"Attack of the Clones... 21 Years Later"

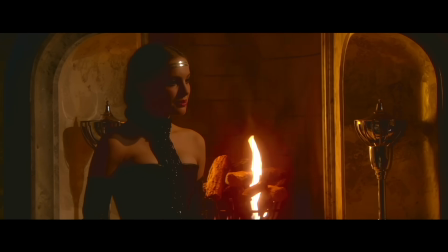[24:40]
I'm going to pose a question to the ladies here in the audience, if there even are any.
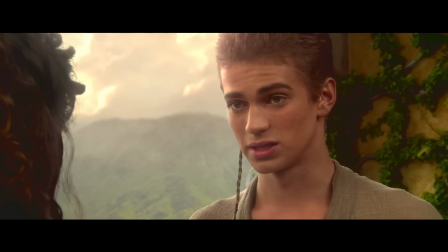[24:44]
Prior to this moment in the movie where Anakin tells Padme he needs to save his mother, which again is around the 59 minute mark.
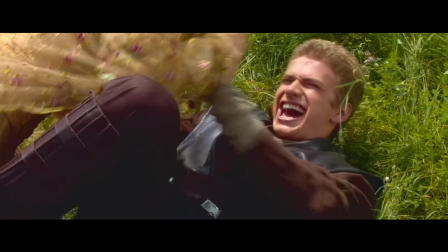[24:51]
What about Anakin and the way he acts makes you think you could fall in love with him?
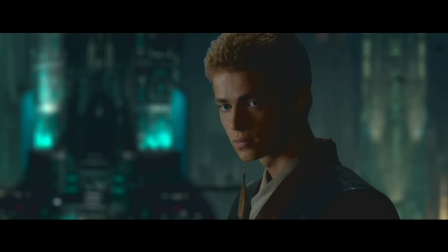[24:55]
I could maybe name a few things. For one, Hayden Christensen was certainly an attractive dude.
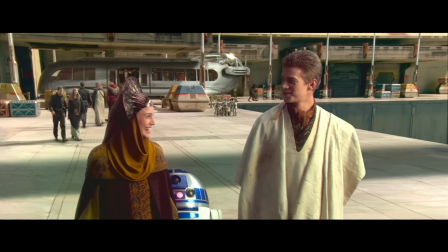[25:00]
He definitely cares for Padme, that's for sure. He carries her bags for her, that's very gentlemanly.
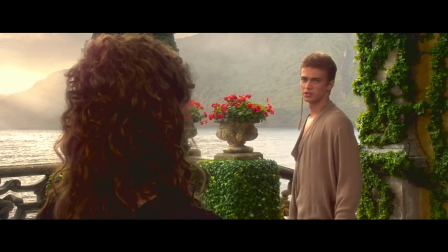[25:06]
They have a cute romantic picnic together. He cares for his mother, that's always a good sign. Besides that, what else?
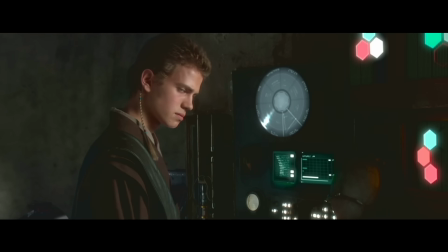[25:12]
I get people are into different things, but I just don't see how someone could fall in love with this version of Anakin.
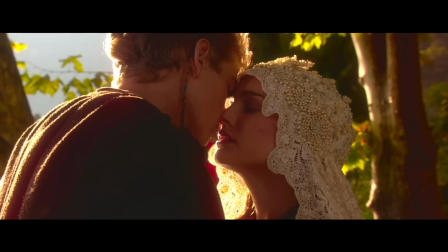[25:17]
You know what movie I watched recently really made me think about Attack of the Clones? You're gonna laugh at this, but the Titanic.
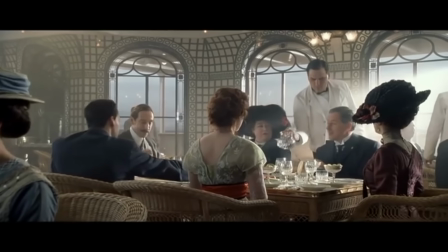[25:24]
Before you call me insane, just stick with me for a moment. Rose is someone who's a part of the wealthy class, a class that she frankly hates.
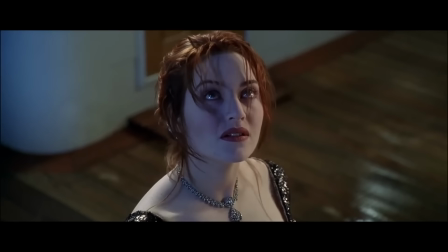[25:31]
They expect certain things from her that she doesn't want to do, they make her act in a way she doesn't want to act, they won't let her love the person that she wants to love,
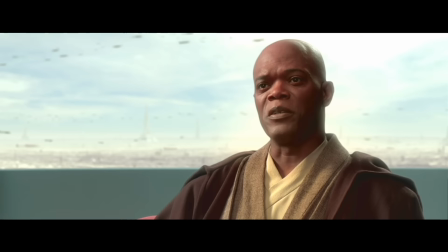[25:39]
and they hold her back in a lot of ways. Doesn't that sound like Anakin? Anakin may not hate the Jedi, but he certainly feels held back by them.
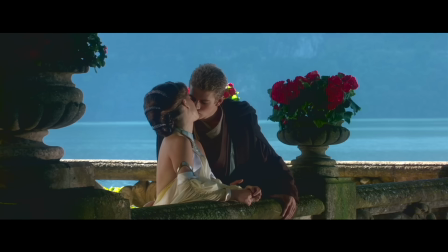[25:47]
He's told to act in a way he doesn't want to act, and they don't allow him to love the person he wants to love.
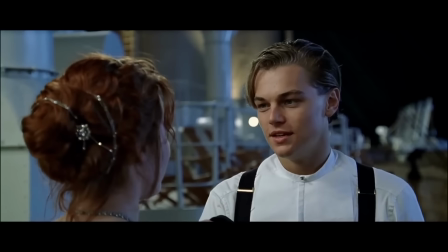[25:52]
When Jack meets Rose, he embodies everything that makes Rose happy. Can the same thing not be said with what Padme does for Anakin?
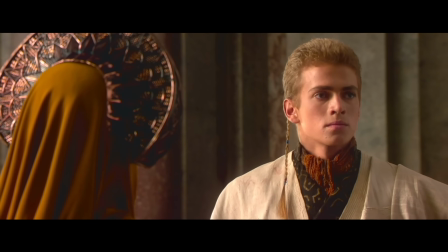[26:00]
The big difference between these relationships is, of course, the execution.
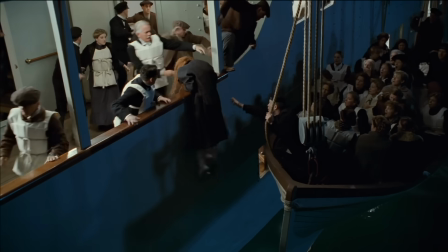[26:04]
In Titanic, the key moment the movie needs to sell you on is that Rose would jump back on a sinking ship so she could be with the person she loves.
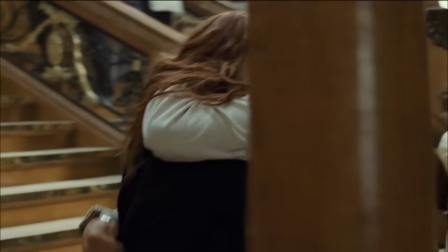[26:11]
I totally buy that moment because the movie did the legwork to prove to me why Rose loves Jack.
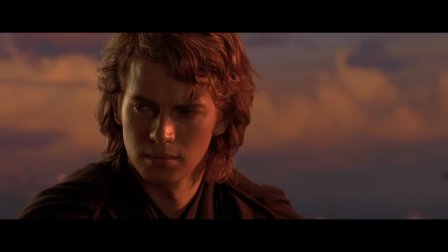[26:17]
But with the Star Wars prequels, I cannot say the same. I also want to say it's not impossible for Anakin to be kind of weird and bi into this relationship.
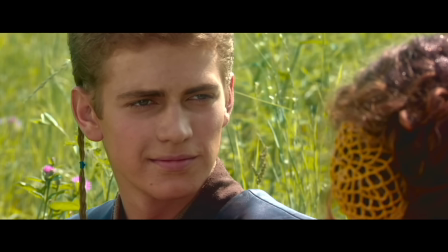[26:25]
There are a few easy tweaks this movie could have made that would make Anakin far more relatable.
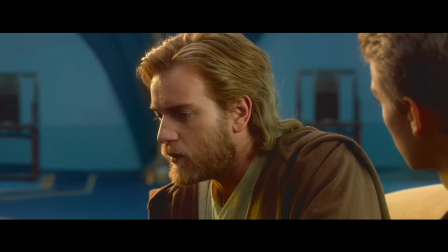[26:29]
One small example would be when Anakin blurts out and argues with Obi-Wan right in front of Padme.
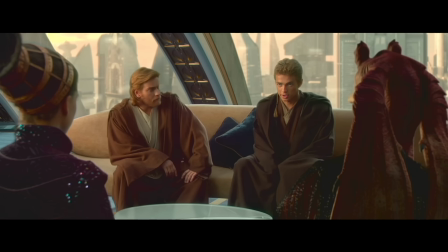[26:34]
This moment makes Anakin seem like a child.
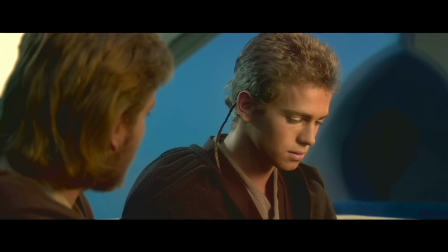[26:37]
But what if, instead of having Anakin blurt out, he just sits there in silence, but we can visibly see he's frustrated with Obi-Wan.
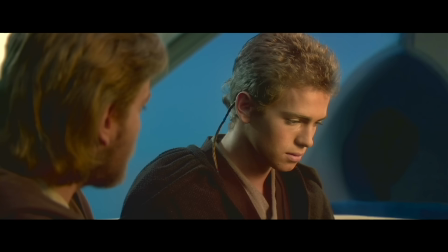[26:44]
And when Obi-Wan and Padme walk away, we see him vent his frustrations to Jar Jar. This way, the same narrative beat is accomplished, but Anakin doesn't seem like a child.
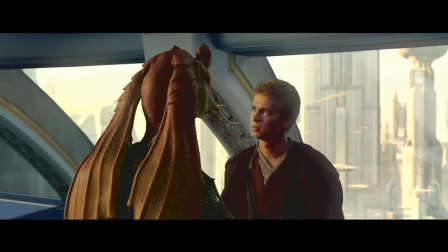[26:53]
We see how frustrated he is with Obi-Wan. He doesn't need to tell the audience. That's just one example of how Anakin could have been far less insufferable.
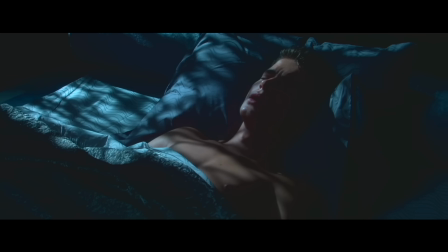[27:01]
Now, as I stated before, the moment 59 minutes into the movie is the turning point for how I feel about Anakin. because after this moment,
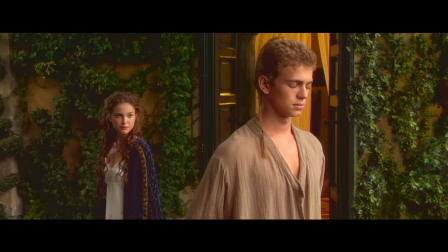[27:08]
I am totally on board with the way Anakin acts.
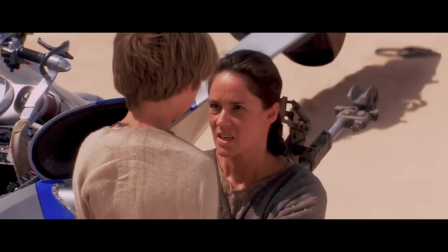[27:11]
It's impossible to put into words, but there's just something about the relationship a boy has with his mother, especially a boy like Anakin who grew up with no one but his mother.
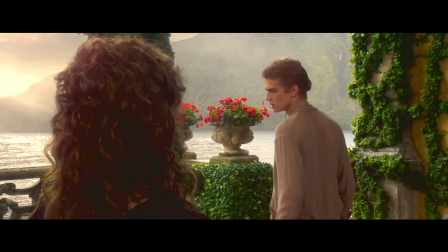[27:20]
Anakin is having visions of his mom dying. I get that feeling of saying that you have no other choice, where nothing else in the world matters.
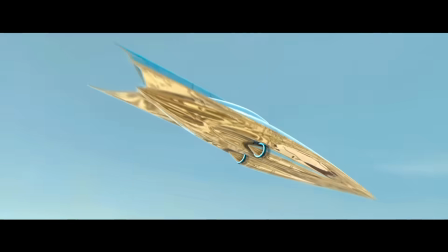[27:27]
He needs to save his mom. So he and Padme go to Tatooine, and every scene on Tatooine I love.
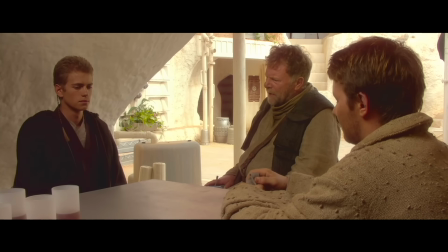[27:33]
When he's sitting at the table with the Lars family, He doesn't blurt out how angry or upset he is.
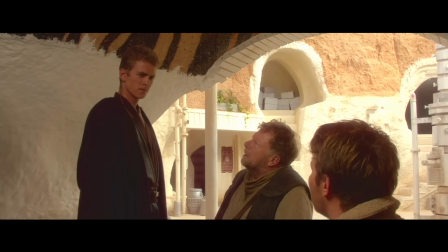[27:38]
He just sits there and gets up and says, I'm going to save my mother. You don't need characters expressing how they feel all the time.
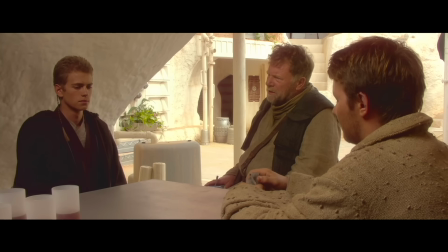[27:44]
Like the example I used before, sometimes just sitting in silence is more powerful than any word spoken.
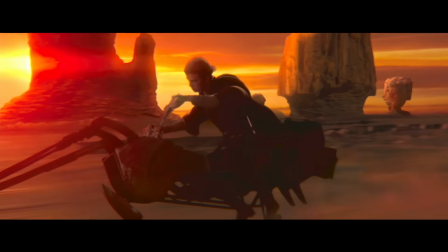[27:50]
So Anakin goes off to find his mother. By the way, this shot is beautiful. One of the best shots in Star Wars.
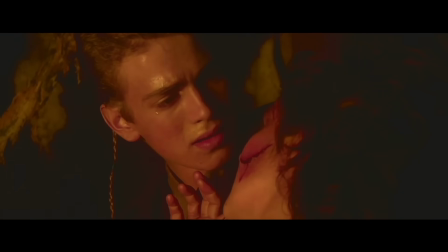[27:56]
So Anakin finds his mother and we get what is easily the best scene in the movie. What makes this scene so great is that we see Anakin at his most human.
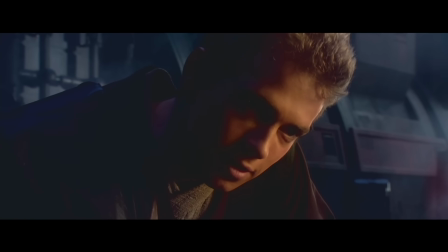[28:04]
Throughout the movie, Anakin is telling us how he feels a lot. He tells us how much he loves Padme, and he tells us how frustrated he is with Obi-Wan.
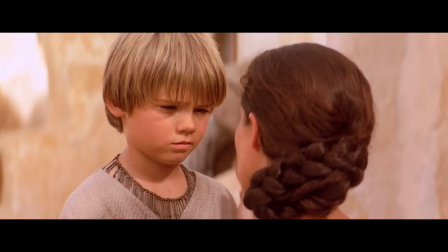[28:11]
But given the events of the previous movie, it is clear that Anakin loves his mother. He doesn't need to tell us, he's shown us.
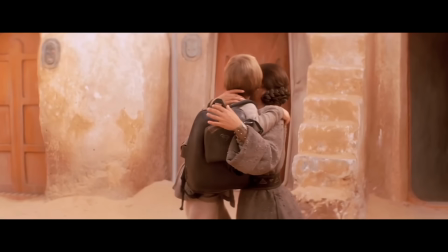[28:17]
Him being torn away from his mother was evidently hard and was the beginning of his path down the dark side.
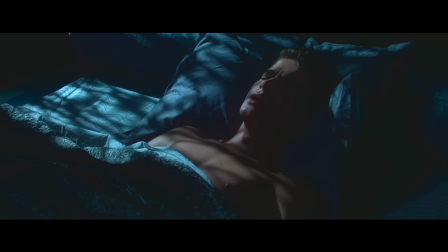[28:23]
When he has these visions of his mother dying, it only makes sense that he wants to save her.
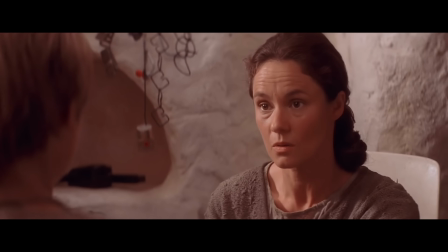[28:27]
Shmi is the last person of Anakin's family, the last person that will unconditionally love him.
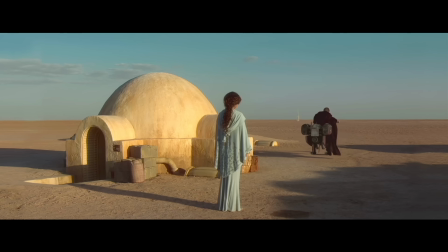[28:33]
Padme understands this, so she lets him go find his mother.
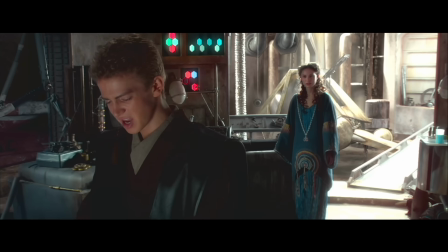[28:36]
One of the reasons I appreciate Attack of the Clones is because the movie has these emotionally vulnerable scenes.